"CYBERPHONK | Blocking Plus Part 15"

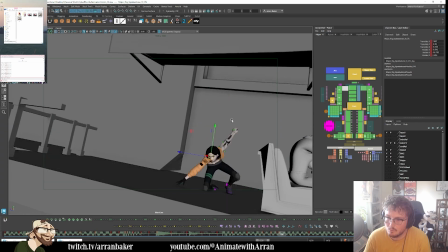4257s
This is on ones.
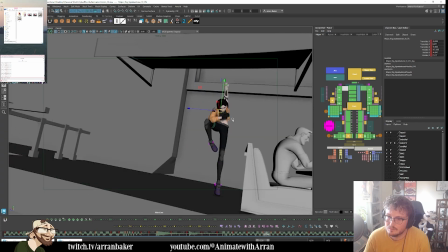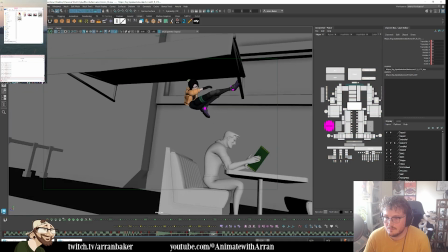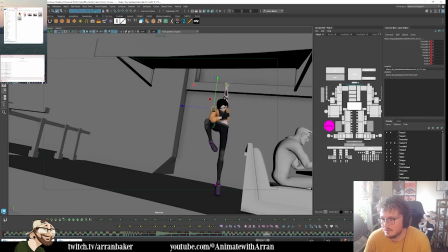4269s
Yeah, there's some weird spacing on the hands now. Here. Come around. Continue coming through.
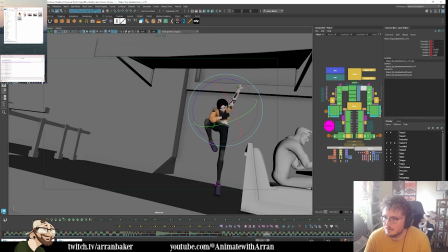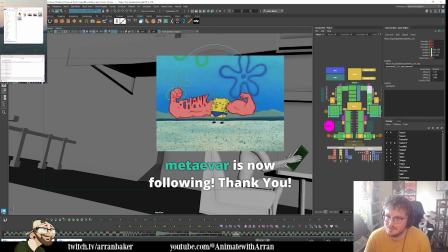4291s
Thank you so much.
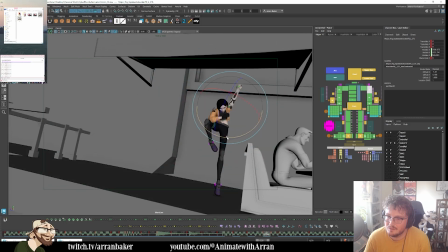4295s
Then we're continuing the pull.
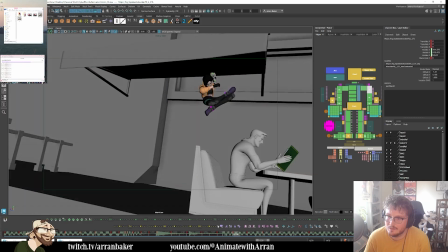4303s
Yeah.
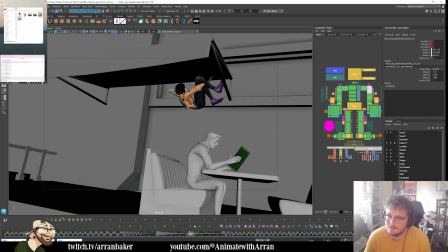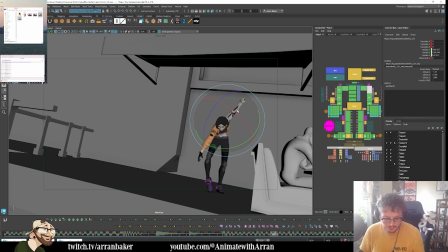4309s
It feels like we're dragging that hand for a long time, but that's intentional because I want us to read the menu.
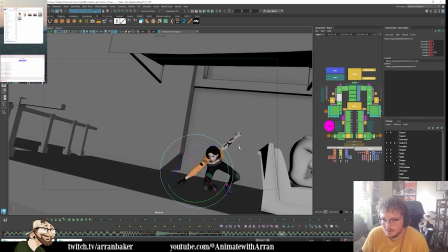4327s
And then as we're sliding in here, this might also be earlier.
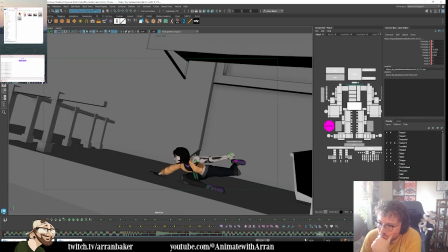4333s
Let's have a look. Yeah, I think by frame.
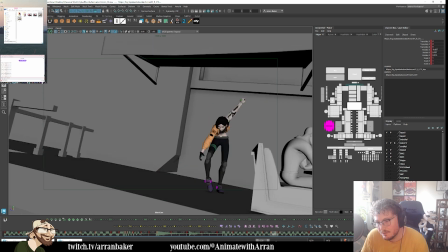4338s
1, 2, 1, 2. Oh, I don't know. Just put it on twos.
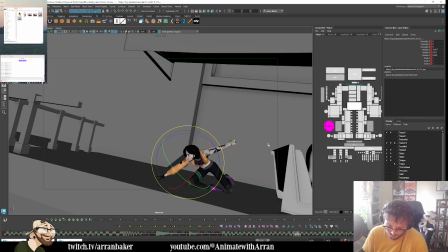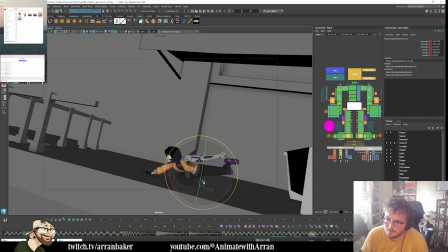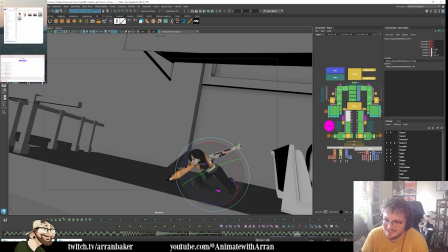4357s
I'm just doing this in FK now. Which is fine.
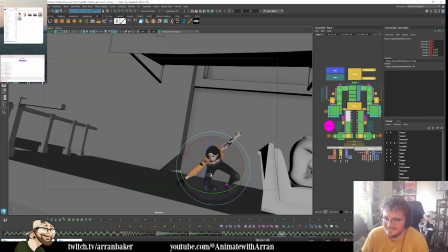4362s
Could make it work.
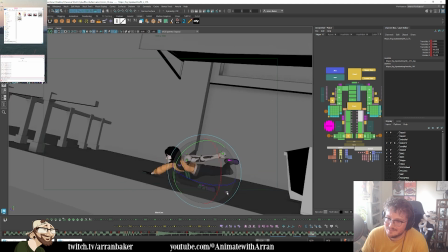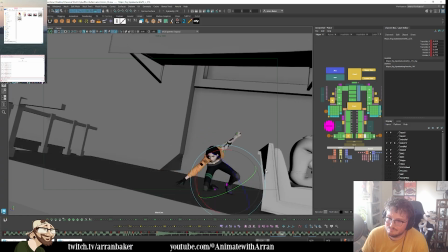It's tricky with this leg. Unless I do something like that.
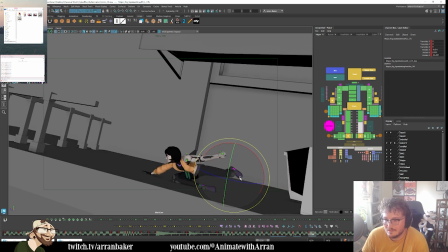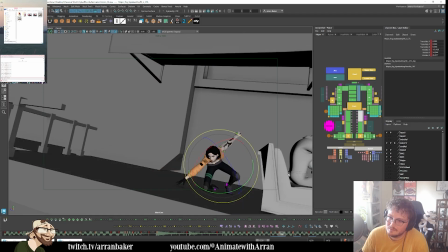4405s
It pulls back. But yeah, it's going to kick through.
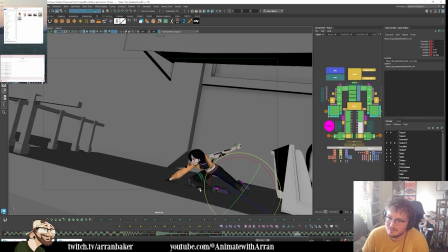4411s
So I want to see the anticipation, really. I can see where I was going with it in my blocking. This is my common,
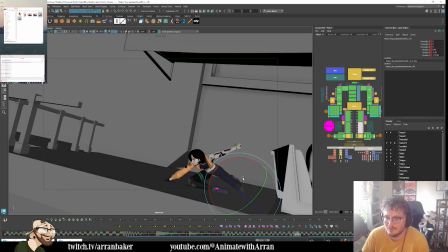4424s
like, tricky part recently that I've been noticing in my work when I've, like, been working, like more professionally,
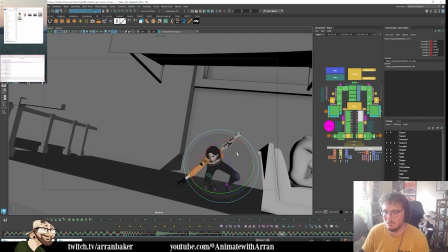4432s
is, like, I need to preserve what was working in my blocking as I move into spline and adding in betweens,
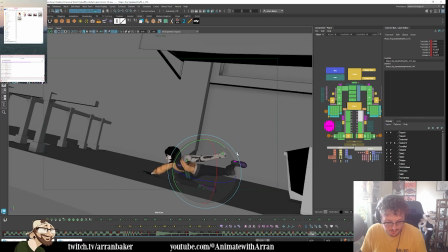4439s
because sometimes I lose that intention when I'm starting to like refine stuff and tweak things. So I've got to say, okay, these are the core things about my blocking. I need to preserve that and take that into consideration as I start to add more keys.
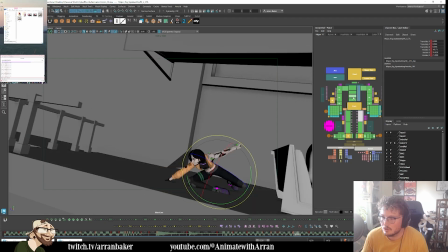4456s
I reckon I can get lower here. So we're coming through.
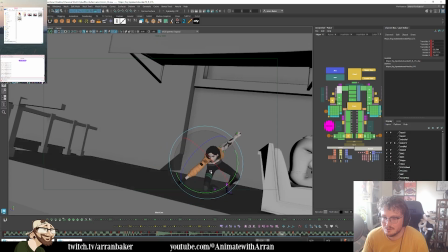4462s
Really reach the arm out. There we go. So now it feels like we're really scooping down, coming through.
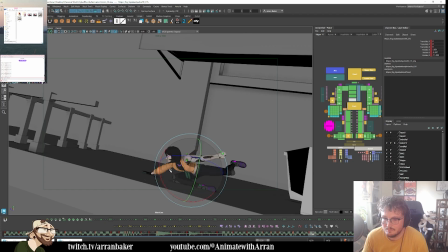4471s
Similar thing here. Oops, that's the wrong control.
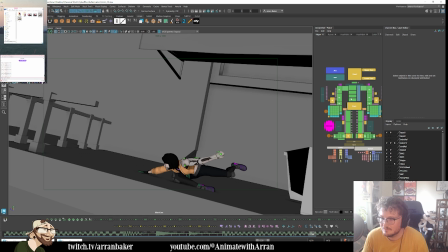4487s
I wonder if I can go lower still. It's also maybe to do with a twist.